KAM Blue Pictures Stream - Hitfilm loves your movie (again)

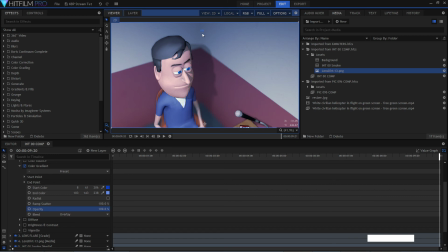(33:45)
You see that kind of banding, and that's where it's darkest blue, and then this is where it's lightest, and it can, so you can use it as a as a kind of a tint, which is a really nice effect, because you can use it in all kinds of creative ways, and you can animate it, you can do all kinds of stuff with it.
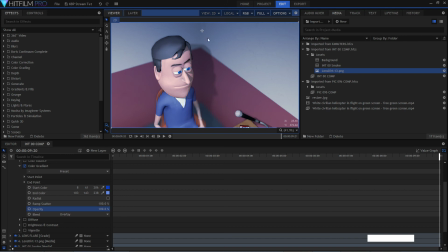(34:02)
But I just liked that kind of look of the smoke, kind of the bluish smoke effect coming down as a gradient.
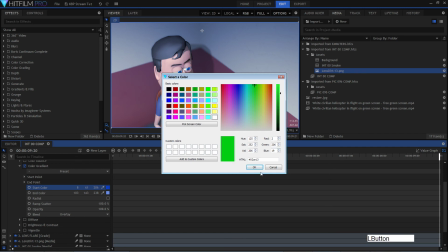(34:08)
And obviously you can do that with any colour. You change that to, you know, make it green, or whatever. You know, in a nightclub or whatever, you could do that for the overall light effects and this kind of stuff. So that, I mean, just that simple effect, that's called colour gradient.
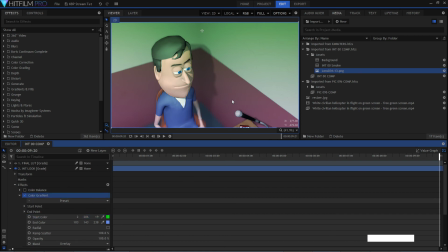(34:24)
That is, it's a gradient from here to here. Again, just like in Photoshop, you know, you get the little gradient box effect, and you have the 2 points, and you can alter it. It's the same effect essentially. It's slightly different interface, but it's exactly the same effect. You have it's a radial effect, so it's round, you know, so it comes, so it's like a spot effect from here out to here.
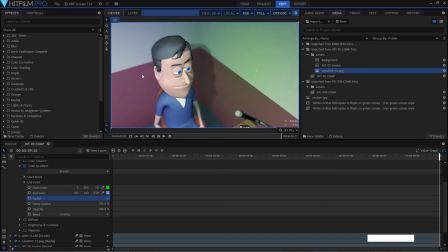(34:43)
So you know, you can have a little, you know, you can have it rounded off and stuff like that. You know, all kinds of stuff like that. You'd have these two animated and pinging around each other. All kinds of stuff. That's obviously, again, fine tuning the angle of the change from one to the other and all this kind of stuff.
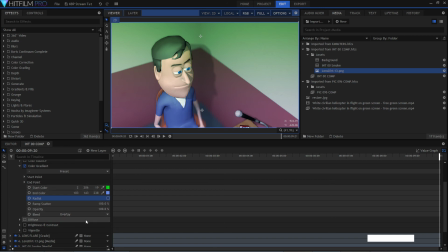(35:02)
Again, the basic stuff is at the top, the more fiddly stuff's down at the bottom, so of each effect. So you only usually have to bother with the top stuff. And I'll just undo all that. Put my shot back the way it was. So there you go, that's a nice way to do a gradient. So again, just to simulate cigarette smoke.
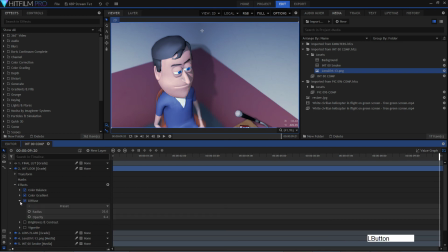(35:21)
And then a wee diffuse, which just basically softens everything up because it was looking a wee bit sharp.
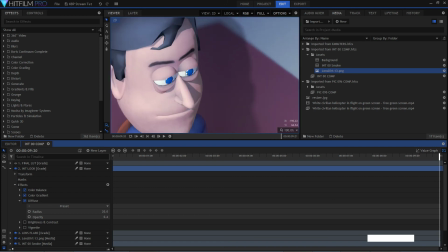(35:28)
Again, you can't even really see it. You have to see it on a bigger to see the effect with and without.
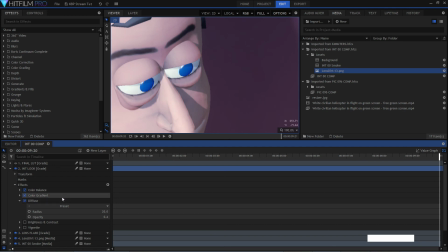(35:35)
It's just, again, it just softens everything up just a little bit, which is nice.
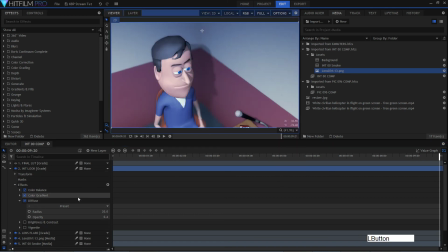(35:44)
And brightness and contrast, just simple brightness and contrast. Just sometimes even the very simple effects are what you need, you know, so that's fine, that worked.
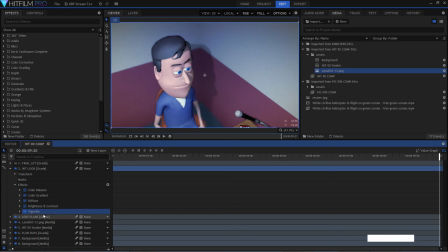(35:56)
And then of course a good old vignette, which is obvious when you turn it on where it is, but then after you look at it for a second it's not so obvious anymore. It just kind of works with the frame. And then the last one, I think I messed up my effects there, I was messing up it. And the last one was of course the
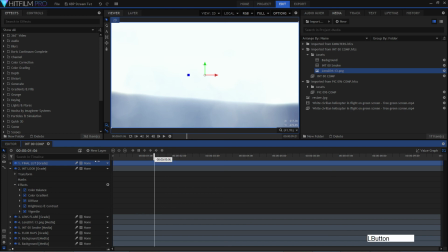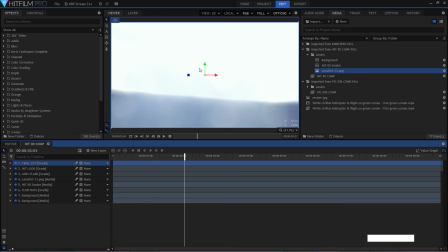(36:22)
last one was that, and we tie all that together because that blue also tints all of this, which is good, which is what we want. That nice kind of blue effect.
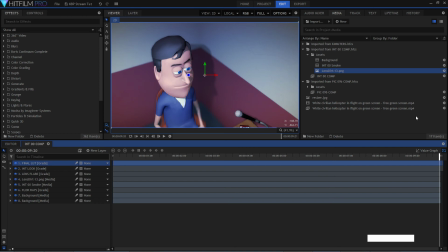(36:33)
Yeah, I think I messed up the I think I undid it, I didn't undo all the effects, the changes, but that's a nice way of getting a kind of transition to add atmosphere and mood to a shot, add colour where there is none, that kind of thing. Producers are always going on about movement and colour.
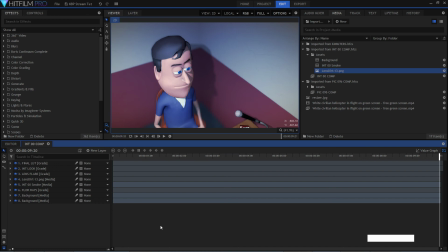(36:50)
That's what you've got to have, movement and colour. So that's a good way of adding movement and colour to otherwise a fairly static shot. And again, I had to do that a lot with this because I had to be creative, because it's mostly a conversation between two people in a room. So that's kind of, it's not an action movie, you know, so you've got to be creative,
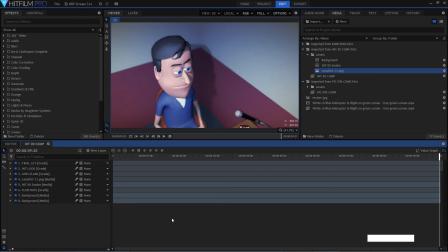(37:06)
you've got to think about how you're going to make it as presentable as possible so it looks nice and it works as best as you can make it.
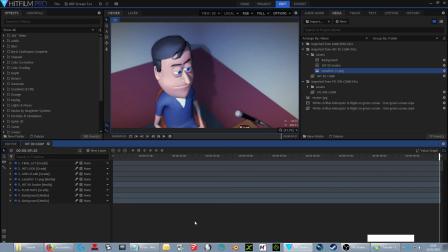(37:13)
And it looks visually, you know, interesting, if you can. Not always possible, but you do your best.
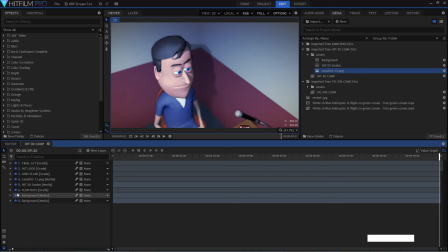(37:20)
Okay, so that's how we got to there from the piece of crap that I started from, which was that.
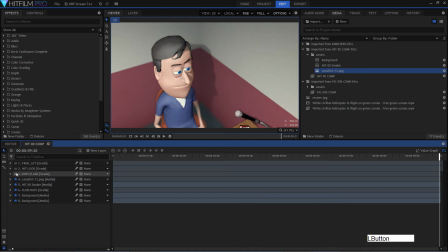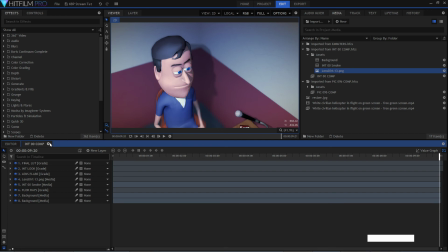(37:37)
Yeah, quite a difference. So, what are we doing next?
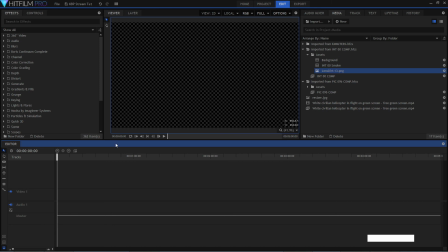(37:46)
Next, oh god, yes, this one's a good one. Half an hour out, but we're okay. We're doing well.